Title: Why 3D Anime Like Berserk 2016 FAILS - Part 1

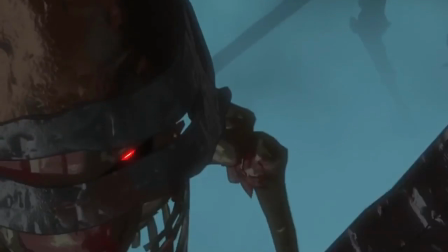(4:07)
A fantastic example of this is in the current 2016 adaptation of Berserk and its infamous skeleton sequence from episode 1.
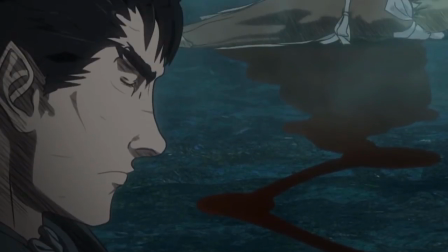(4:14)
The scene was lambasted by anime fans for having these terrible looking skeleton zombies that guts fight,
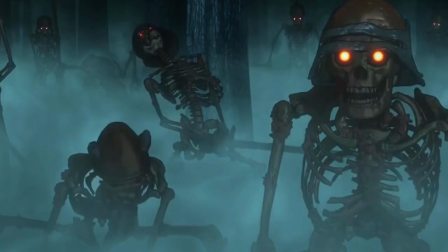(4:18)
but if we clear away everything for a second and actually examine the models, there's nothing really inherently wrong with them.
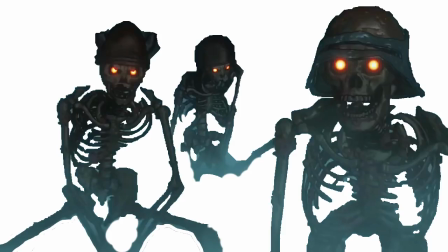(4:24)
The shape is pretty accurate to a spooky skeleton, and the art style isn't all that bad. So why did they draw so much attention?
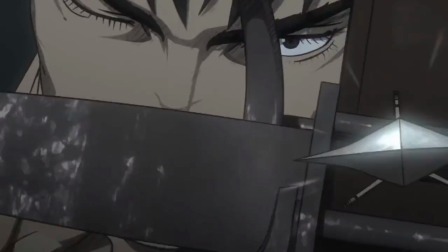(4:31)
It's the texture. The textures used on the skeletons aren't using the flat, cel-shaded coloring that all the other characters in the show are attempting to mimic,
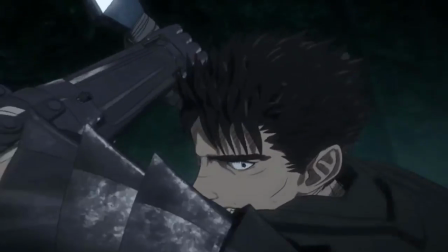(4:39)
instead being a painted texture more akin to the backgrounds of the show. Because of this, they don't read as a 2D character, but a 3D model moving around all choppily.
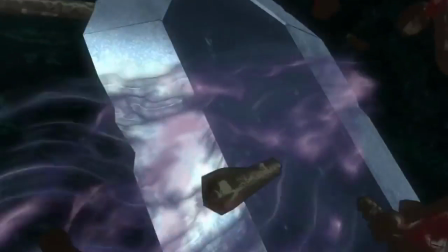(4:48)
It's a clash of styles that looks terrible not due to the model itself,
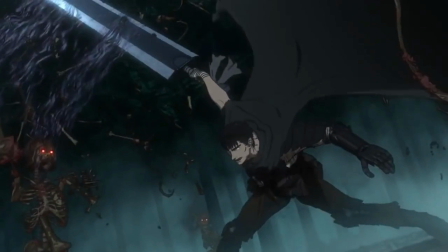(4:52)
but the context it's presented in. The skeletons aren't the only example of breaking the cell shading rule in Berserk 2016 either.
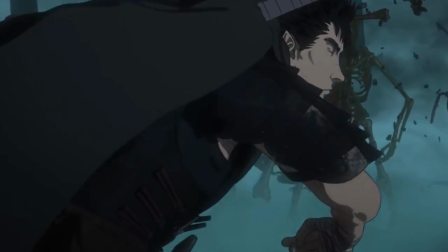(4:58)
Most of the character's armor has painted on details and grit that portray it as 3D,
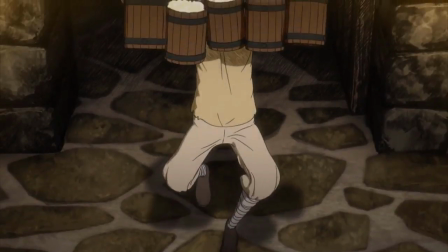(5:02)
and props like the tray of food Isuto is holding right in the beginning of the episode is too detailed to be hand-drawn,
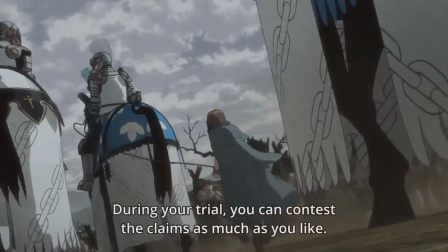(5:07)
like it would be if it was 2D. The list really goes on and on. All of these add up to a disjointed visual language that wants to look like a 2D anime,
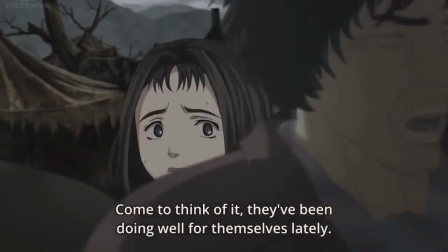(5:14)
but is routinely ignoring the very core of that style's aesthetics and limitations.
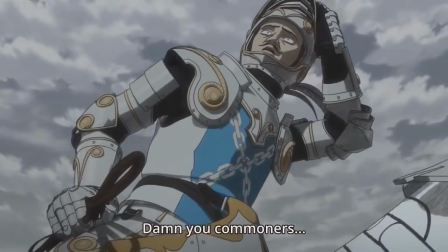(5:19)
Even if the viewer can't technically explain why these things are off, years of seeing the language repeatedly makes them inherently sense these errors.
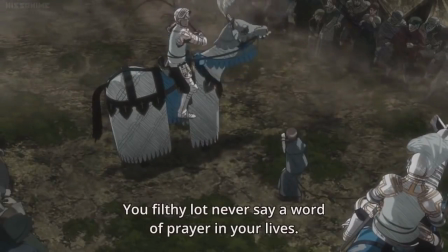(5:26)
Some so subtle you might not have even noticed, but your brain did.